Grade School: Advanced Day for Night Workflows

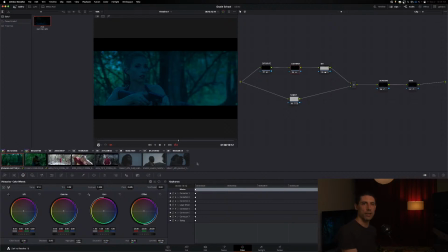This is sort of a variation on the template node graph that you normally see me working with. And then something else that you might not need on every shot, but it's good to have slotted in here that actually is putting in work in this shot, is a sky adjustment. Why is that affecting my image thusly? Oh, it's because of my layer node.
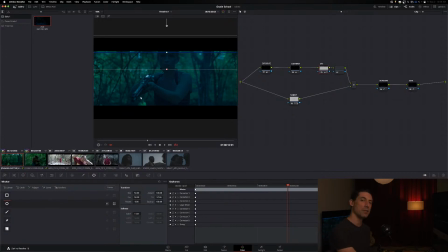Okay, so this is just kind of knocking down where sky likely would be if there were sky in a frame, which there happens to be here. And I think I like what I'm seeing here. So this is just another module or a component of a day for night look that you can strengthen, you can weaken,
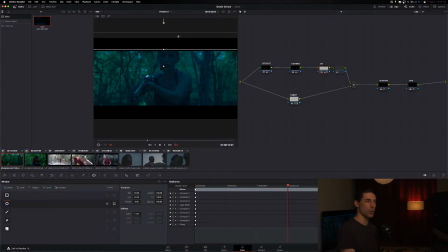you can turn off, you can turn on, but the idea is that it's a sort of component that's there in place for you to take advantage of. So this is that day for night power grade just sort of slotted onto the image without much adjustment besides exposure. And that's sort of my intent for you, is that, that the power grade gives you that kind of good starting point for the image.
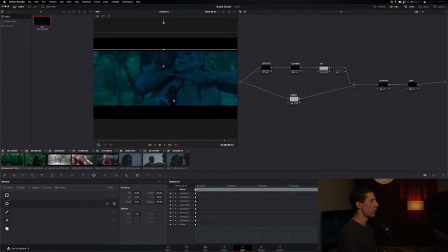I'm going to turn my window outline off on my reference monitor so I'm not distracted by it. And the other thing that I'll point out, just to kind of guide you through this node tree, which there will be a link to in today's description if you want to grab it.
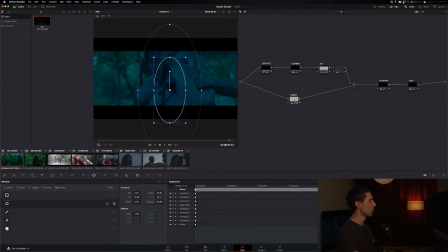The other thing that I thought was kind of cool that I sort of added on to after recording this week's video is I've got this subject layer node right here. Now let me explain what's happening here. Right now, there's nothing happening.
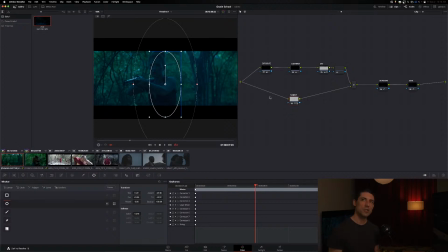But as we talked about in this week's pre-recorded video, one of the challenges with day for night is it doesn't just need to look like night, we have to be able to see, right? And we not only need to be able to see, we need to be able to see what is important in the frame, which is going to be our subject, right?
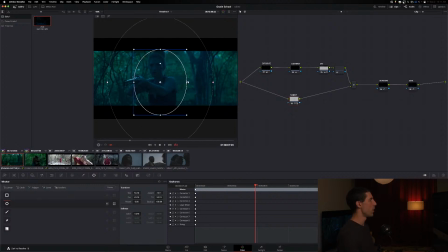So my idea here is I've got this stock power window drawn that you're in almost all cases going to need to shape and reposition in order to actually, like target whatever your subject is. And let's say for the sake of example that I have drawn this window and I've gone ahead and tracked it to move with my subject throughout.
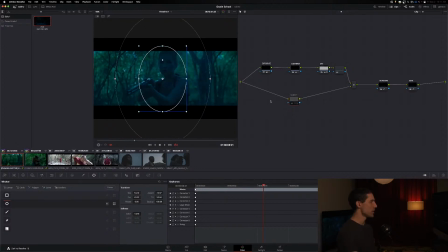Right now, this window, this layer is doing nothing at all. But what you have here, if you go to your key output gain, which I've currently got set to, or it is set to near 0, if you have it at 0, it's truly doing nothing. And as you start to increase that,
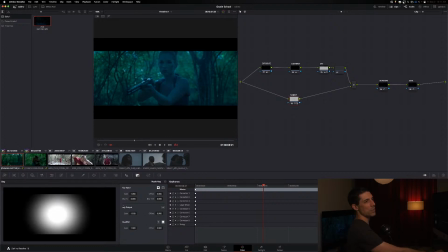you're going to see just inside of that window that you are diminishing the effect of everything else that you've done up above. Does that make sense? It's a little weird, but the idea is that up here, okay, I'm pulling exposure, I'm adjusting contrast,
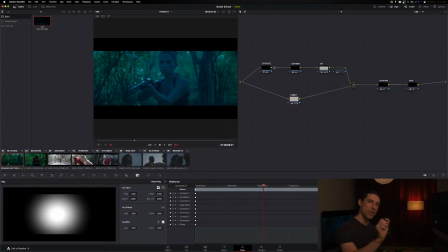I'm adding a sky window, I'm doing all this stuff that is going to help this particular shot start to feel hopefully more like a night scene. All that I'm doing with this subject window by increasing my key output gain is zeroing out that adjustment within the confines of my window.
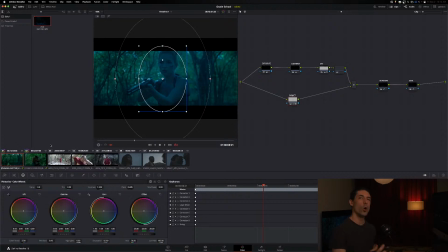So this can be a really nice way of getting your overall frame to a place where it's feeling properly weighted, properly nightish, and then simply drawing a window or repositioning this window around your subject,
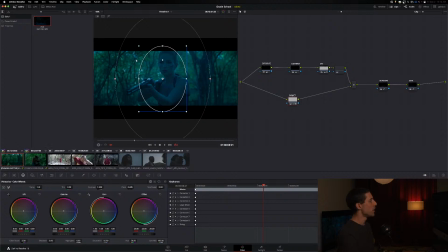tracking it if you need to, and then very subtly. I mean, this is like not the best actual example image because exposure actually already is pulled.
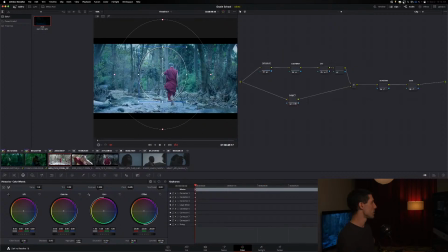But if we move over to, like let's go over to this shot, for example, and do our day for night look here.
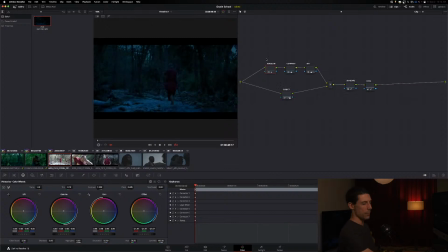And I'm just going to kind of compensate my exposure like so that it's got some kind of appropriate measure of weight to it. And then I can go down here to my subject and just ever so slightly increase this key output gain and turn this off and on.
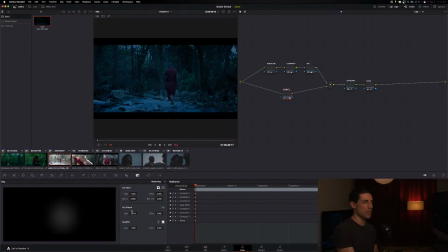I've basically done a power window and picked them up in the same way that I might normally go like, oh, let's add a power window and pick them back up. But in this case, we're not doing a thing and then stacking up a sort of conflicting adjustment on top of that. Rather, we're creating a holdout of about
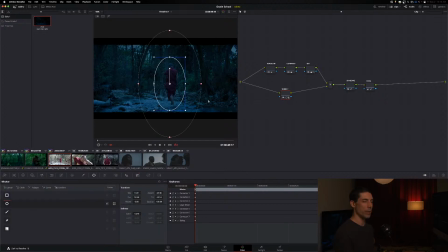16% within the confines of this window that allows you to preserve a bit of the actual healthier exposure that you may want for the important parts of your frame. So I thought that was kind of a fun tweak that I've done before that I didn't demonstrate in this week's pre-recorded video, but I thought might be helpful for you guys in this PowerGrade.
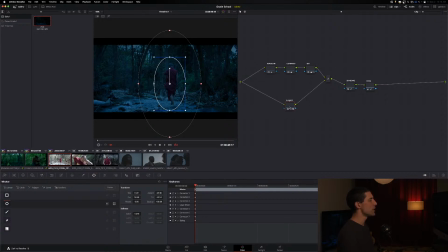And by the way, it does seem to be, it's a bug that we've kind of semi-confirmed. When you import this PowerGrade, you may find that this bottom branch is disconnected like so.